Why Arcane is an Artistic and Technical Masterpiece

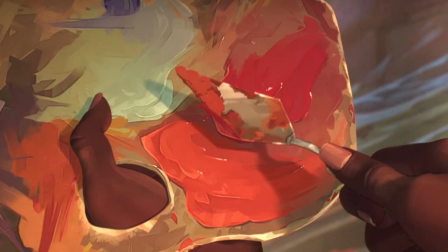249s
From there, to add some more detail, they can manually go in and paint the extra details in to blend it into the scene better, which saves a ton of time.
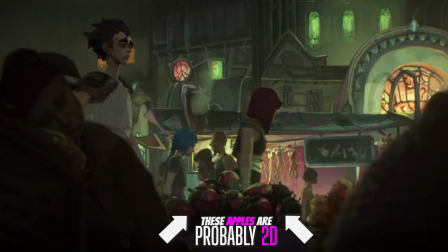256s
Texture projection most likely wasn't really used for key environment shots, just scenes in the background you normally wouldn't pay too much attention to.
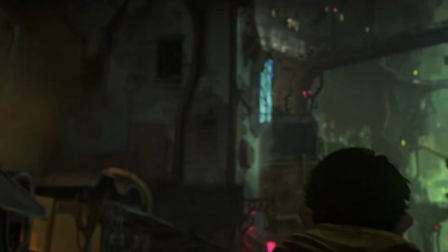264s
But then again, we haven't seen a breakdown, so I could be wrong. Fortiche didn't just project 2D paintings onto 3D geometry.
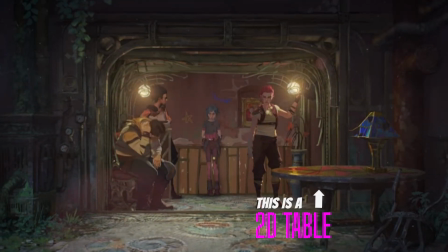271s
They also projected 2D textures onto simple 2D planes.
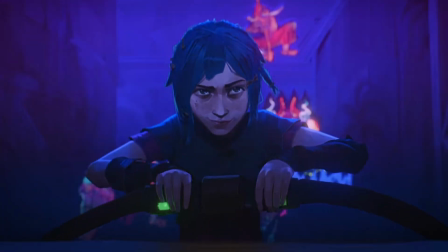275s
This use of 2D planes in a 3D environment in the foreground and midground reminds me of those
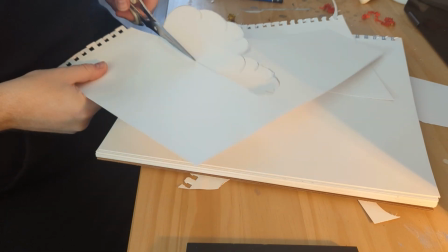280s
old sets that use painted pieces of wood to simulate a 3D object like bushes and trees,
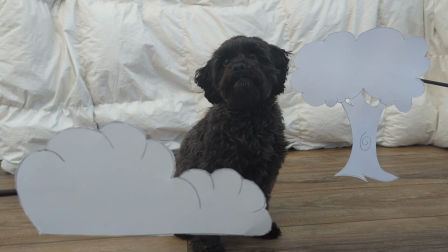285s
like when you'd go to like your kids' play or something. You're so good. Good girl. Good girl. The camera.
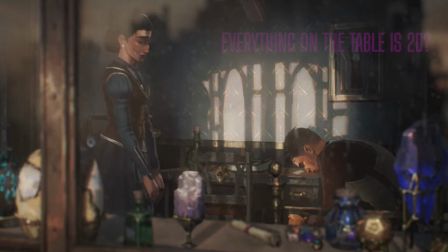291s
I suspect most things that you actually think are 3D in Arcane are just 2D planes,
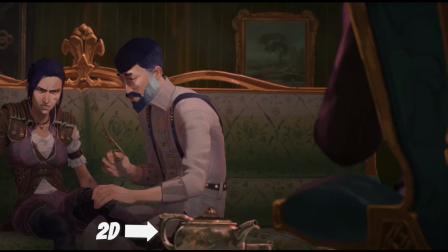297s
especially if there is only a little bit of camera movement. Now, this really is just speculation because it is almost impossible to tell.
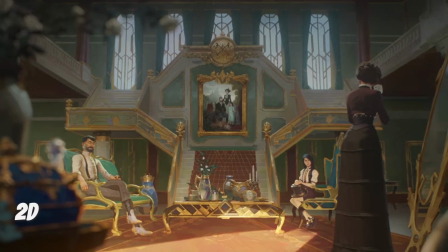305s
The artists at Fortiche did such a great job matching the 3D texturing with their 2D matte backgrounds.
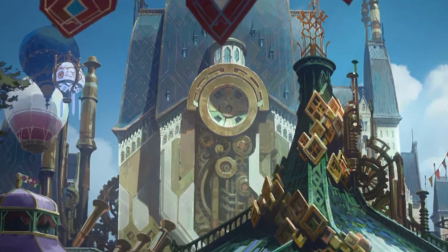310s
I really believe this technique is subtly used all over Arcane. There are hundreds of examples of it.
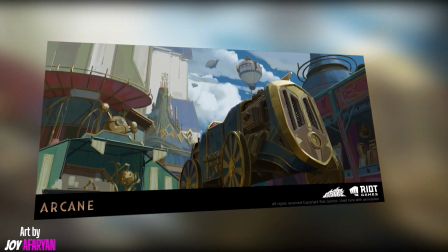316s
This scene of this steampunk-ish car is really interesting to me. The original matte painting, which I tracked down from the concept artist, is originally completely 2D.
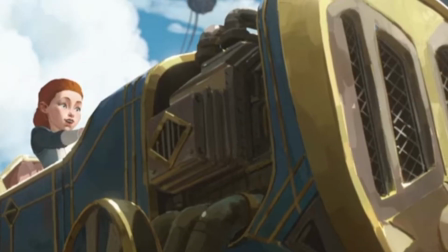325s
But there's a ton of movement in this scene.
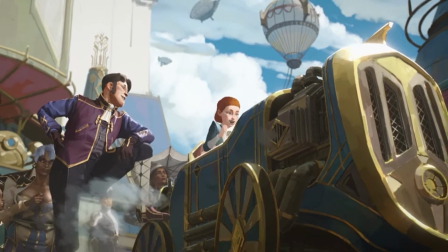327s
It's either been projected onto a 3D object, which it doesn't really look like it has, or it is just a 2D image that has been masked out and splined.
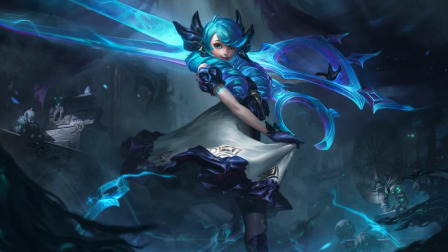335s
If you remember those League of Legends launchers of all the new champions that released, you know what I'm talking about.
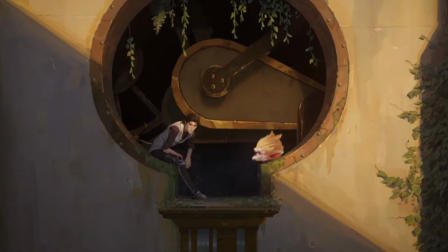341s
I also suspect that they are recompositing the characters back into some scenes that use just 2D backgrounds.
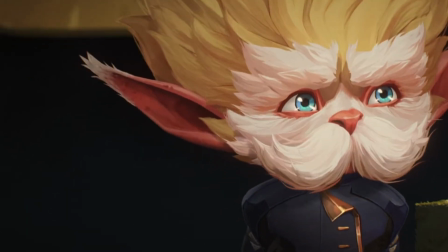347s
However, to do this, they would need some really accurate lighting on the 3D models. Again, it's hard to confirm whether this is true or not, but it can definitely be done.
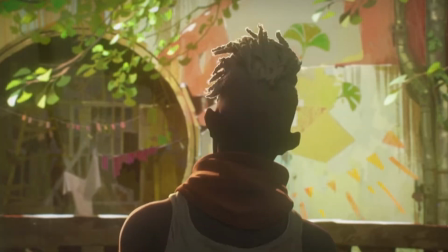354s
The Firelight tree scene is a really good example of this.
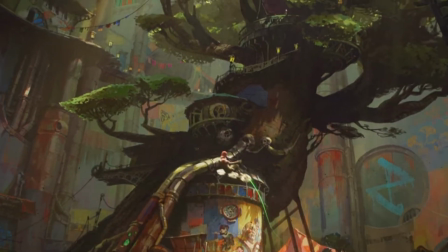358s
You have 3D characters flying around and disappearing behind this tree, but they're simply being masked behind a massive 2D object.
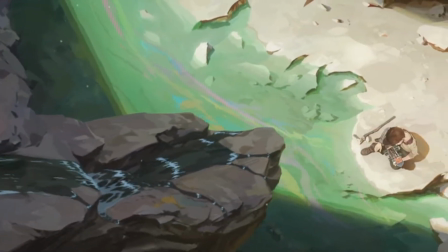365s
That tree is not 3D, it's 2D. There are other great examples of this, like masking of characters into backgrounds to integrate them into the scene.
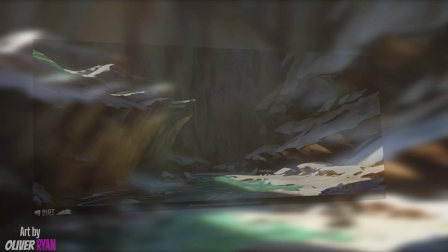372s
This scene from Victor's childhood is another really great example. I've tracked down again the concept art so you can see how the characters are composited into the
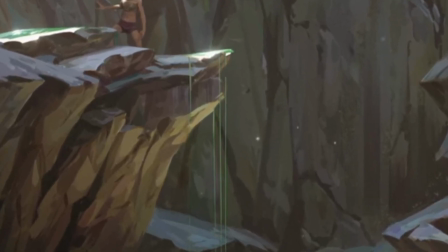380s
scene and how the VFX of the waterfall is used to add another layer of believability and depth.
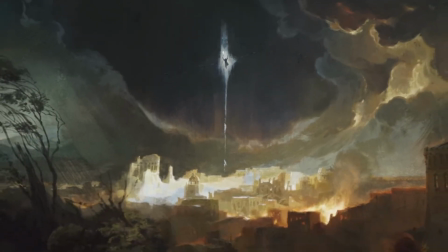385s
There are even some scenes in Arcane that seem to me to be full-on 2D paintings.
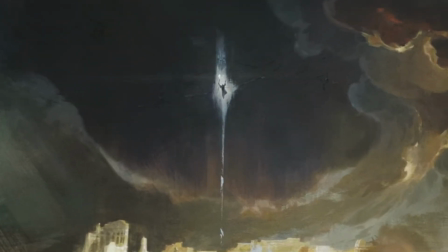390s
Now, they are either 2D paintings in planes in a 3D space like we talked about earlier,
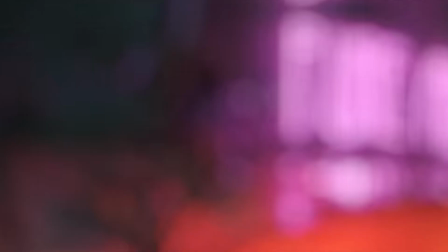395s
but it's more likely they just masked out and spline animated the image in something like After Effects,
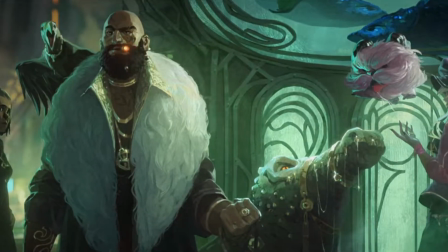401s
which is a pretty easy effect to do and people have been doing it for years. The scene is a really great example of what I'm talking about.
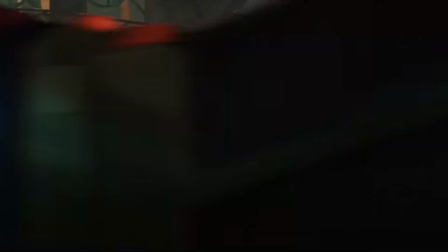407s
There's nothing really 3D in here. The real hero here, and what ties everything together, is the lighting, which is done incredibly well for a studio that,
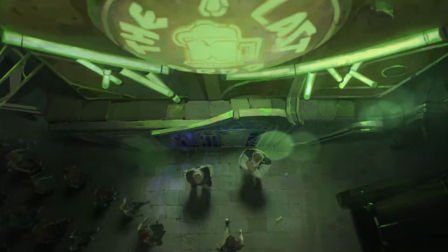414s
to my knowledge, technically has no dedicated lighting department, according to my research.
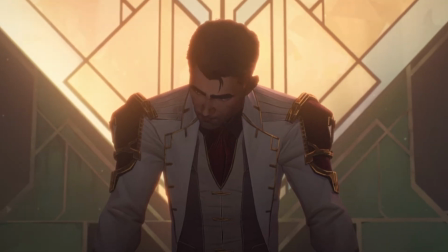419s
Since the lighting is painted into the backgrounds and onto the characters,
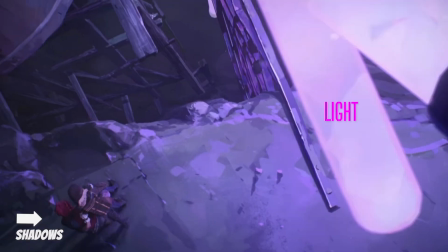423s
the lighting on the 3D assets and characters needs to be perfect or else it would just look strange.
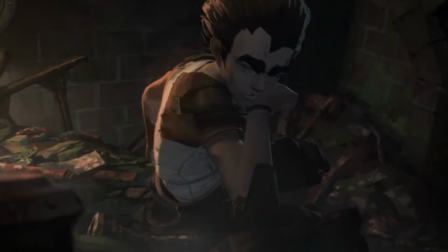428s
So here's something really interesting I found. To help the characters blend into the 2D shots better,
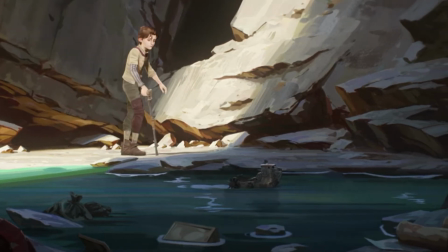433s
they're most likely using a really cool perspective trick in the projection of the image to make it look like the painting is actually 3D.
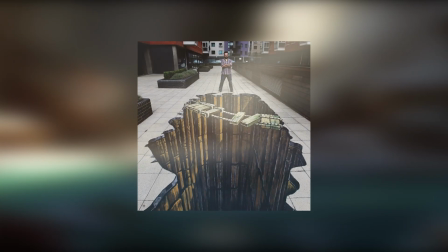440s
Do you remember those crazy 3D sidewalk drawings you used to see as a kid?
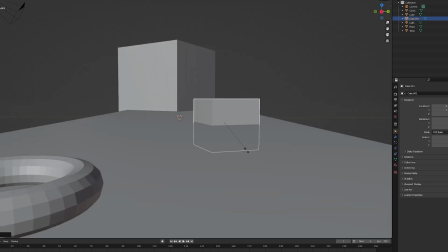444s
When you moved slightly to the left or the right, it looked really stretched out, but when you looked right at it, it looked like someone was sitting in a 3D pit.
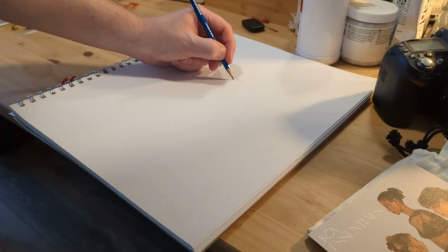451s
Well, if you stretch out an image over a long plane, from the right perspective,
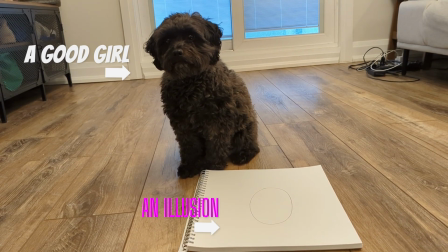456s
it creates this amazing optical illusion where you can integrate 3D objects on a 2D plane. Good girl.
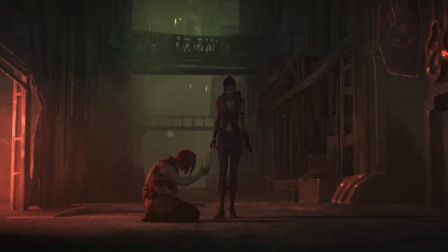461s
Thank you. I believe this is happening in quite a few shots where characters are moving around a bit in the still shots.
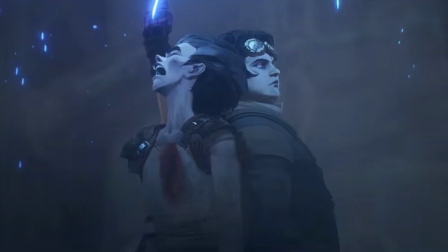467s
A lot of this is given away during the camera movement, and Fortiche has really done a great job at hiding some of these imperfections, which made my job making this video very difficult.
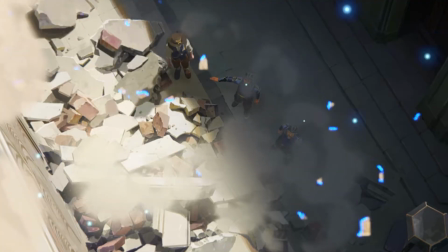476s
For example, this Enforcer's shadow gives it away in this quick shot.
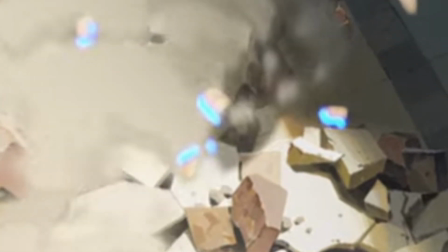479s
His shadow should be warping a little bit with the rocks beside him, but it's cleanly projecting over what seems to be a 2D image.
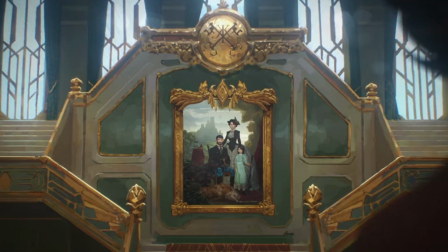487s
You'd never really notice these details unless you were really looking for them. So yeah, Arcane was pretty good.